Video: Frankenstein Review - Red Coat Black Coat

When the monster kills Fritz, Henry finally washes his hands of the whole deal.
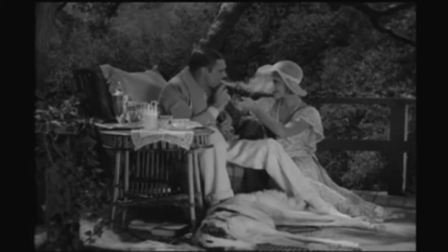521s
He abandons his creation and lounges with Elizabeth in luxury, preparing for their wedding.
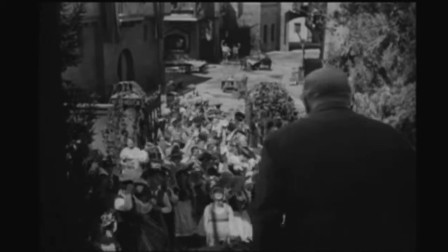526s
The whole village is excited for the forthcoming nuptials, holding a huge Oktoberfest celebration.
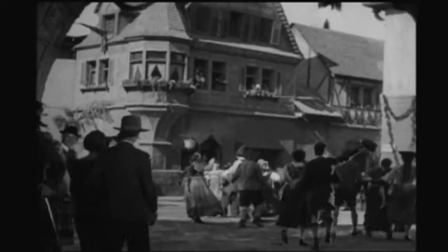532s
Is Henry like the prince of the village or something? Who gives a shit if he gets married?
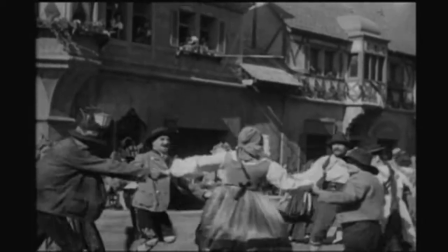537s
Now, after the staginess of Dracula, I'm really impressed by these ambitious tracking shots through the village square.
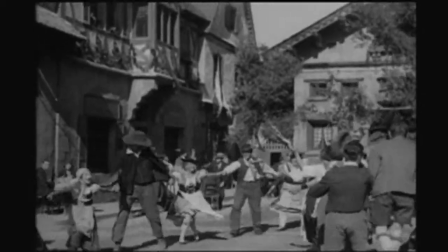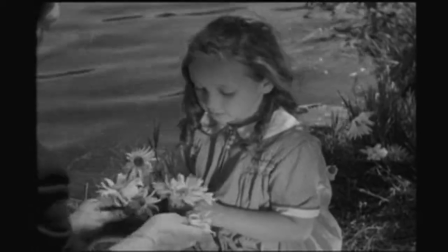548s
Despite his abnormal criminal brain, the gentle monster plays with the little girl, tossing flowers into the water.
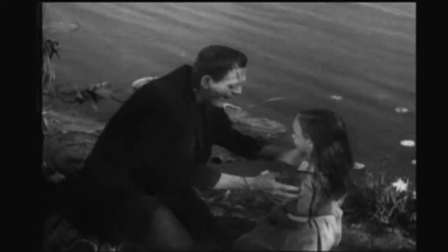556s
Then the monster gets excited and tosses her in as well.
No, you're hurting me!
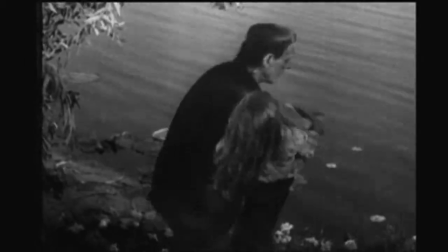560s No!
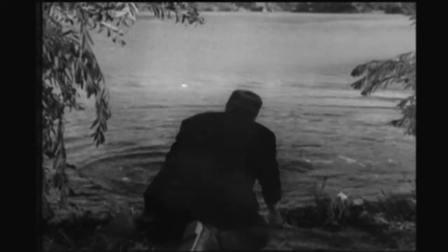564s
Oops. Such savagery. I bet audiences in 1931 had their minds blown.
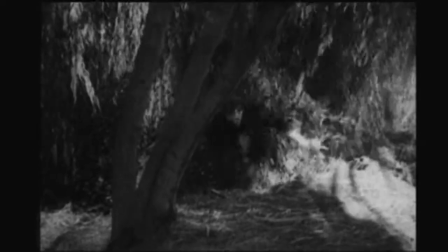572s
Except they didn't, because the scene was considered too horrible and was cut out, which created more of a problem.
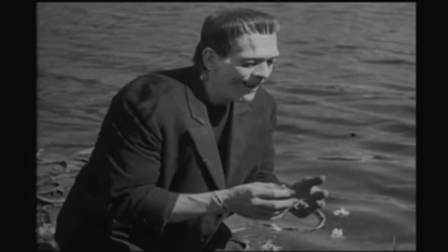579s
Because we last see the little girl with the monster, and then later we cut to this?
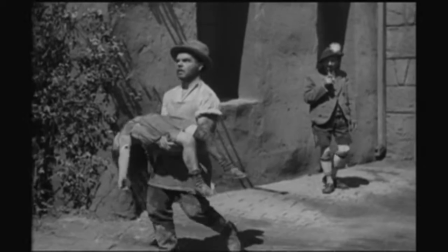584s
The audience assumes the monster raped and killed her. Now that's way over the line. And I have to wonder, what kind of kid can't swim?
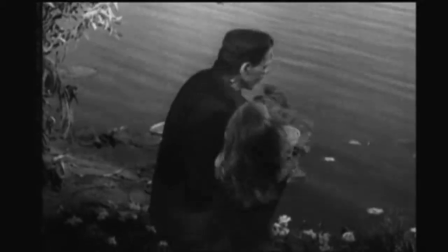594s
They didn't have TVs or the internet, so you'd think learning to swim would be something all the kids would do.
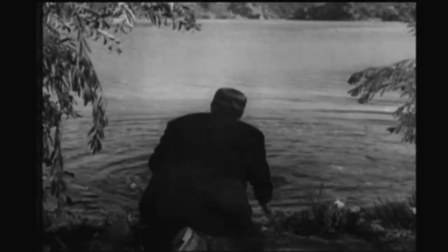600s
I mean, she doesn't even try. The monster throws her in, she sinks like a rock. What does she have for breakfast? Cement? Despite a strong beginning, right about here is where the movie starts to fall apart.
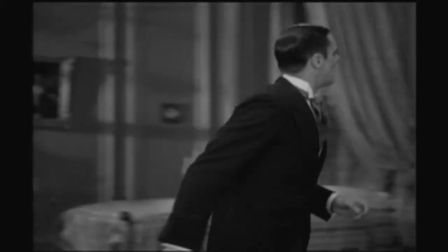613s Henry! Dr. Faldman! What about Dr. Faldman? Henry, don't leave me.
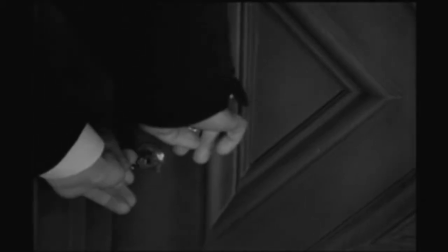618s Don't leave me. No, darling, you stay here. Henry!
Why is Henry locking her in?
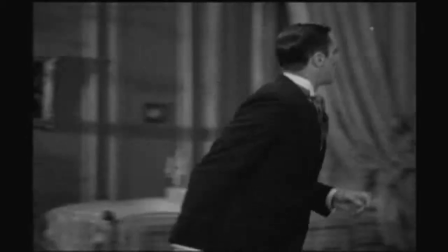624s
He doesn't know the monster's escaped yet. They're not even married, and already he's treating her like one of his creations.
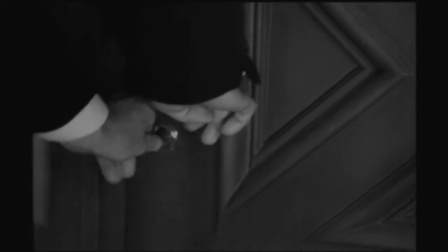631s
Is this how Henry is going to solve every problem in his life? Just locking it away in a cell?
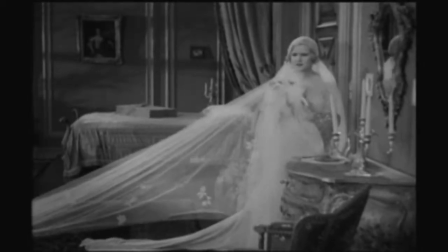637s
If I were Elizabeth, I would take this as a huge warning sign to not get married.
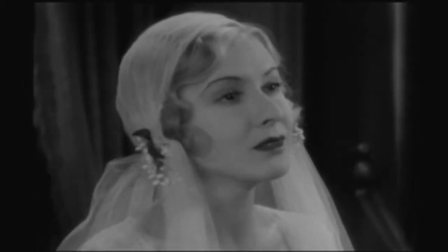642s I love you so.
Sure.
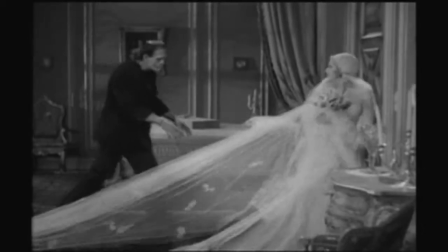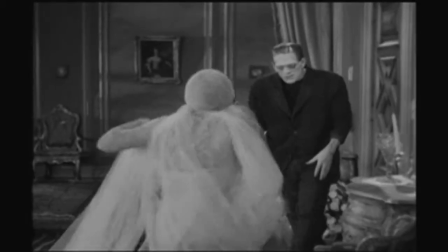652s
Why exactly does the monster attack Elizabeth? Is it just random that he bumps into her?
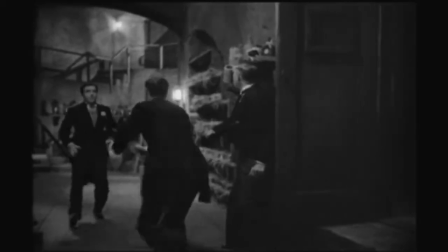657s
I guess he's supposed to be seeking revenge on Henry, but does he even know where Henry lives?
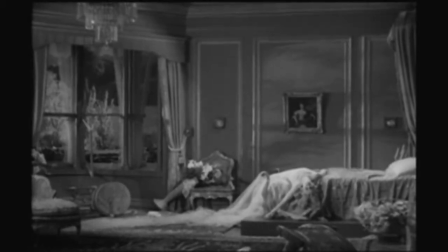662s
How does he know Elizabeth is his bride? Does the monster's infantile brain even grasp concepts like matrimony? This part of the story really isn't developed very well.
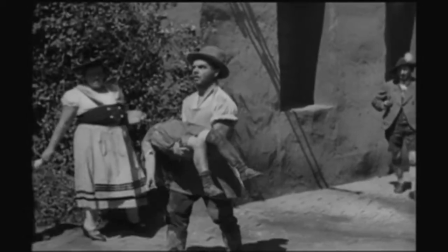674s
Now the father shows up with his dead, not raped, daughter, and...
She's been murdered!
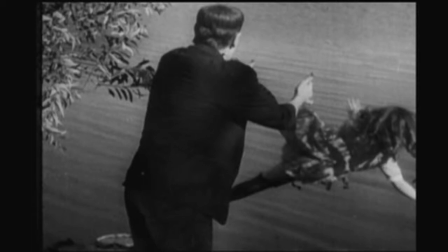679s
Wait. How does he know she's been murdered? I mean, if she couldn't swim, it was probably only a matter of time before something awful happened to her.
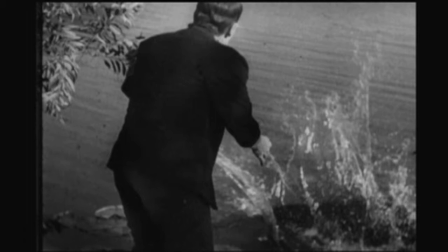688s
But the mob is quick to anger.
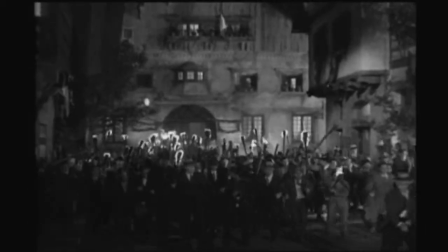693s
Listen to them. The way they're reacting, you'd think OJ was just found not guilty.
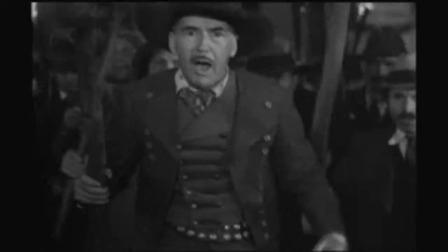697s
This is the only other part of the movie that would benefit from a musical score.
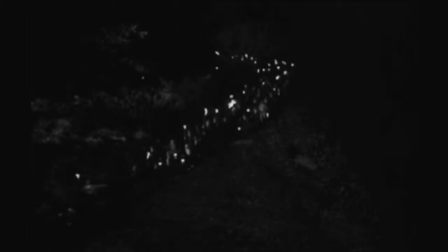702s
It starts out good with the sound of the mob, heightening the drama, but it isn't enough to sustain the chase.
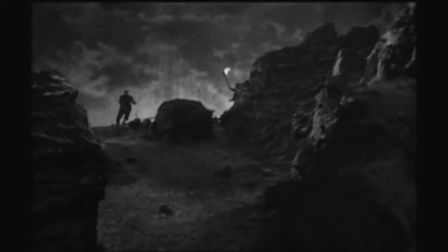708s
The pacing feels off, and there isn't much excitement. You feel like you're just watching random shots of people running past the same rock set over and over.
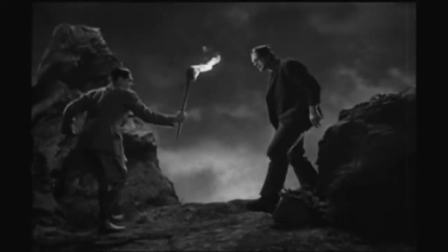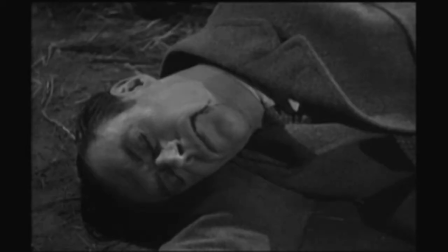722s Ha! Ha! Help! Help!
And the monster's motivations at the end are unclear.
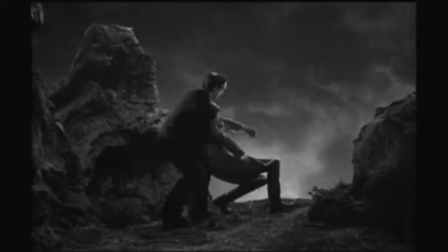728s
If he's mad at Henry, why doesn't he just kill him? Why drag him to the windmill?
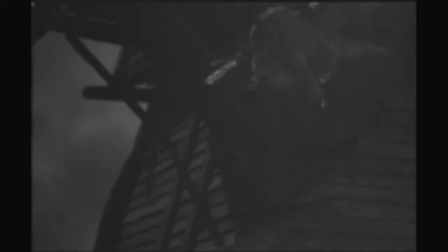732s
For a movie that started so strong, it ends not making a whole lot of sense. I thought the monster took Henry because he wanted him to make another monster for him, so he wouldn't be lonely. That was in Bride of Frankenstein. The audiences in 1931 wouldn't have known about any of that. They just would have said, cool movie, but the ending wasn't so hot. And speaking of endings that aren't so hot,